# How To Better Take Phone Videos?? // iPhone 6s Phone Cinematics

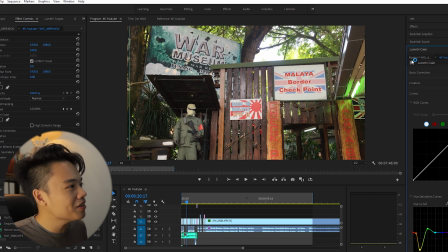303s
However, hey, I've just noticed that there is a little bit of chromatic abbreviation over here.
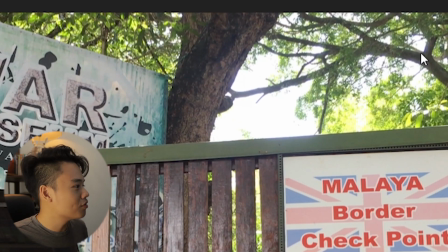310s
Interesting. There's a chromatic abbreviation over here. On the topic of the colors, right?
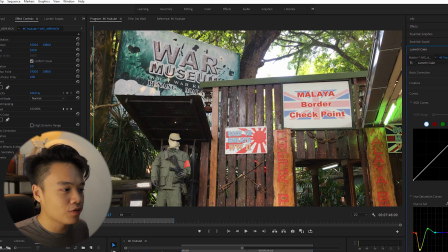315s
So here we look at hue versus saturation and hue versus hue.
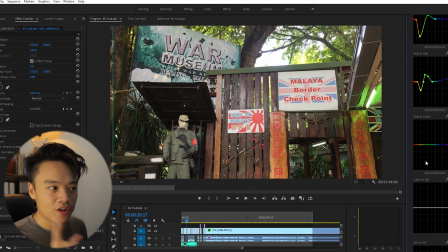320s
Hue versus hue is ideally the thing that I play around first, and not hue versus saturation. That's just about the way I go around it. So hue versus hue, right? Now let me toggle back to the one that I have done changes to. So immediately you notice that the clip's a little bit more toned down rather than blasting in front of your eyes.
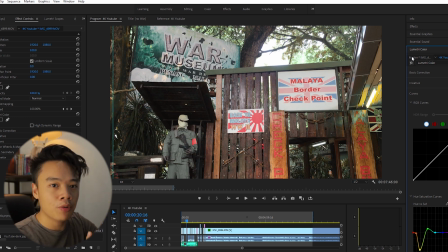337s
I want the subject to be the Malaya border checkpoint and not onto the greens of the grass. As you can see, everything is in focus. Now I want to diverge the focus of the audience towards the subject. So how do you do that? Well, you can actually add vignette on the sides. That's one way around it.
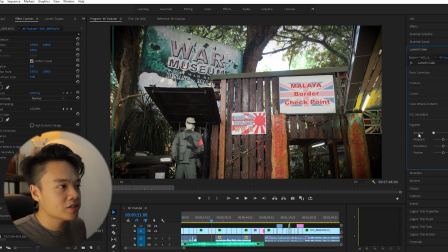354s
Or the second, let me show you vignette, right? You can actually click on vignette. you can actually add a little bit of vignetting, and that helps just a little bit.
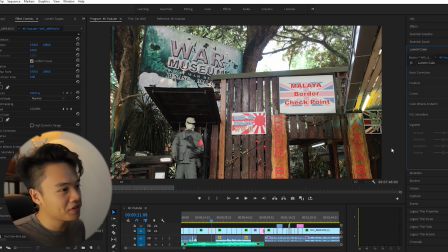362s
But however, in this clip I do not want to add any vignetting just because I prefer it without the vignetting. So what I'm gonna do is I'm gonna head over to the curves. So what I did is I essentially dip down the yellow on the hue,
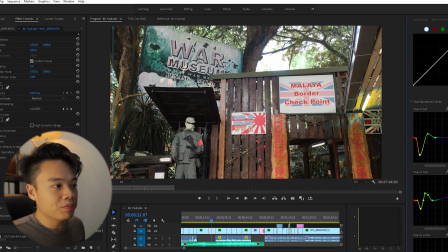376s
and that changes the overall image, and I dip down the saturation for the color yellow like this.
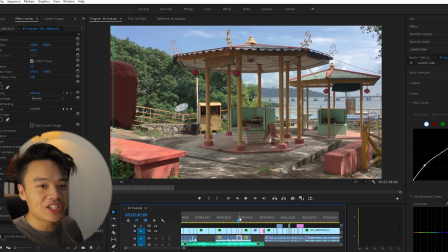383s
Now we want to also talk about highlights and shadows. So let's look at this clip.
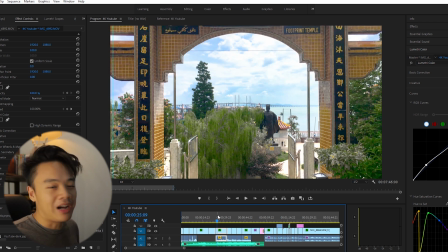389s
Now this clip here seems pretty decent. The camera from the iPhone 6s does not have a feature such as HDR10. It does have HDR, but I believe that's only for photos. I might be wrong. So what I did is I exposed for the highlights first.
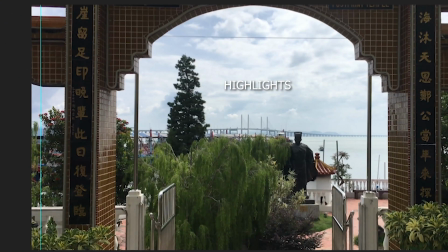405s
Now here's a tip for you. Expose for the highlights so that you can recover whatever's in the shadow in post. That is because when you have a exposed shadows,
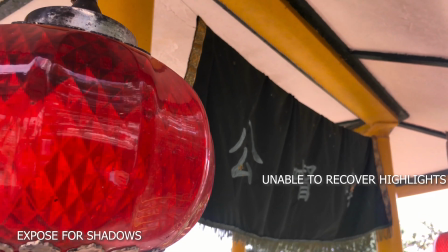417s
it's truly difficult to recover information from the highlights, and that's something that I noticed over time. Now this is very true for everything digital. If you're shooting on a DSLR, mirrorless cameras, if you're shooting on a smartphone,
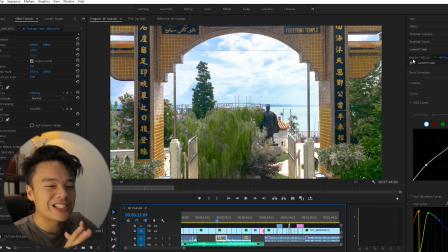429s
often than not, highlights are the hardest aspect of information for the camera to capture.
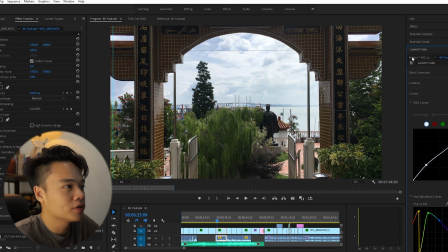435s
Shadows, no problem. You can actually raise them up in post. You can get back most of your information. So let's look at the before here. Wow, now there is a huge dip on the amount of light that's on the framing of the walls,
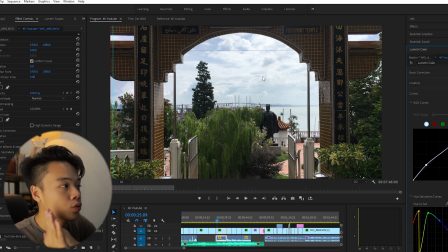449s
and that's only because I expose for the background first. So when you expose for the background, it exposes for the highlight, right? So I expose for the highlights over here on the clouds and the skies, so that retains the information on the highlights. And because of the fact that it could recover the shadows more efficiently,
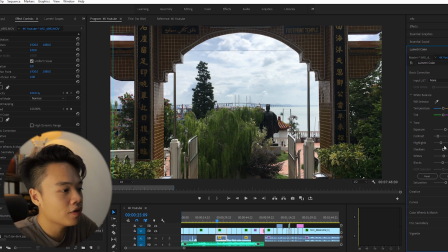468s
I exposed for the highlights and I recovered the shadows in my basic correction tab,
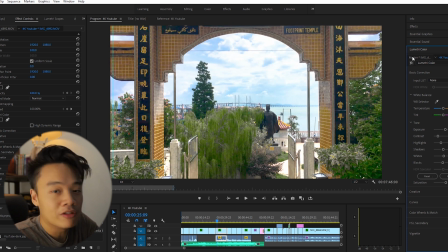474s
as you can see here on my shadows, and I lowered down on the contrast to make the image look like this. So I've already talked about hue versus saturation, I've already talked about hue versus hue.
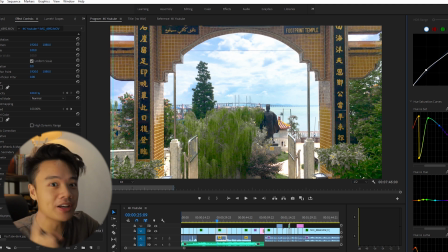487s
I haven't talked about hue versus lemma. Now let me explain why lemma is important specifically in this gate scene. To match the intensity of light that comes out from the background, which is our highlights, and to recover whatever that's lost in the shadows, you're gonna come across a lot of blackness over here that doesn't make any sense.
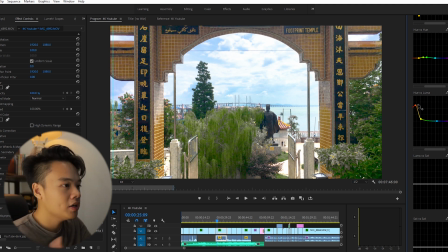507s
So what we want to do is we want to head over to hue versus lemma and try to grasp the color of orange here.
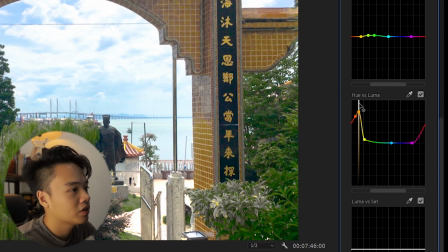514s
So the color orange sits about here, and what we're going to do is we're going to increase
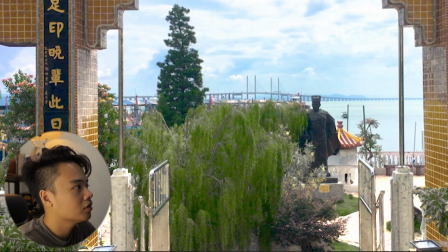521s
the color,
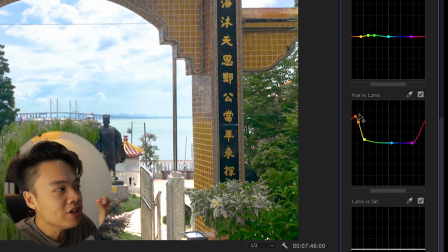523s
and now you look at that, it's almost like magic where the prints on the side of the walls just jars right at you. Now that is example of how we grab attention and how colors and lemma can actually make your image look more cinematic. Okay, so that's pretty much it for the hue versus lemma. Now this is perhaps the best way that I can help improve on this image as I have known so far.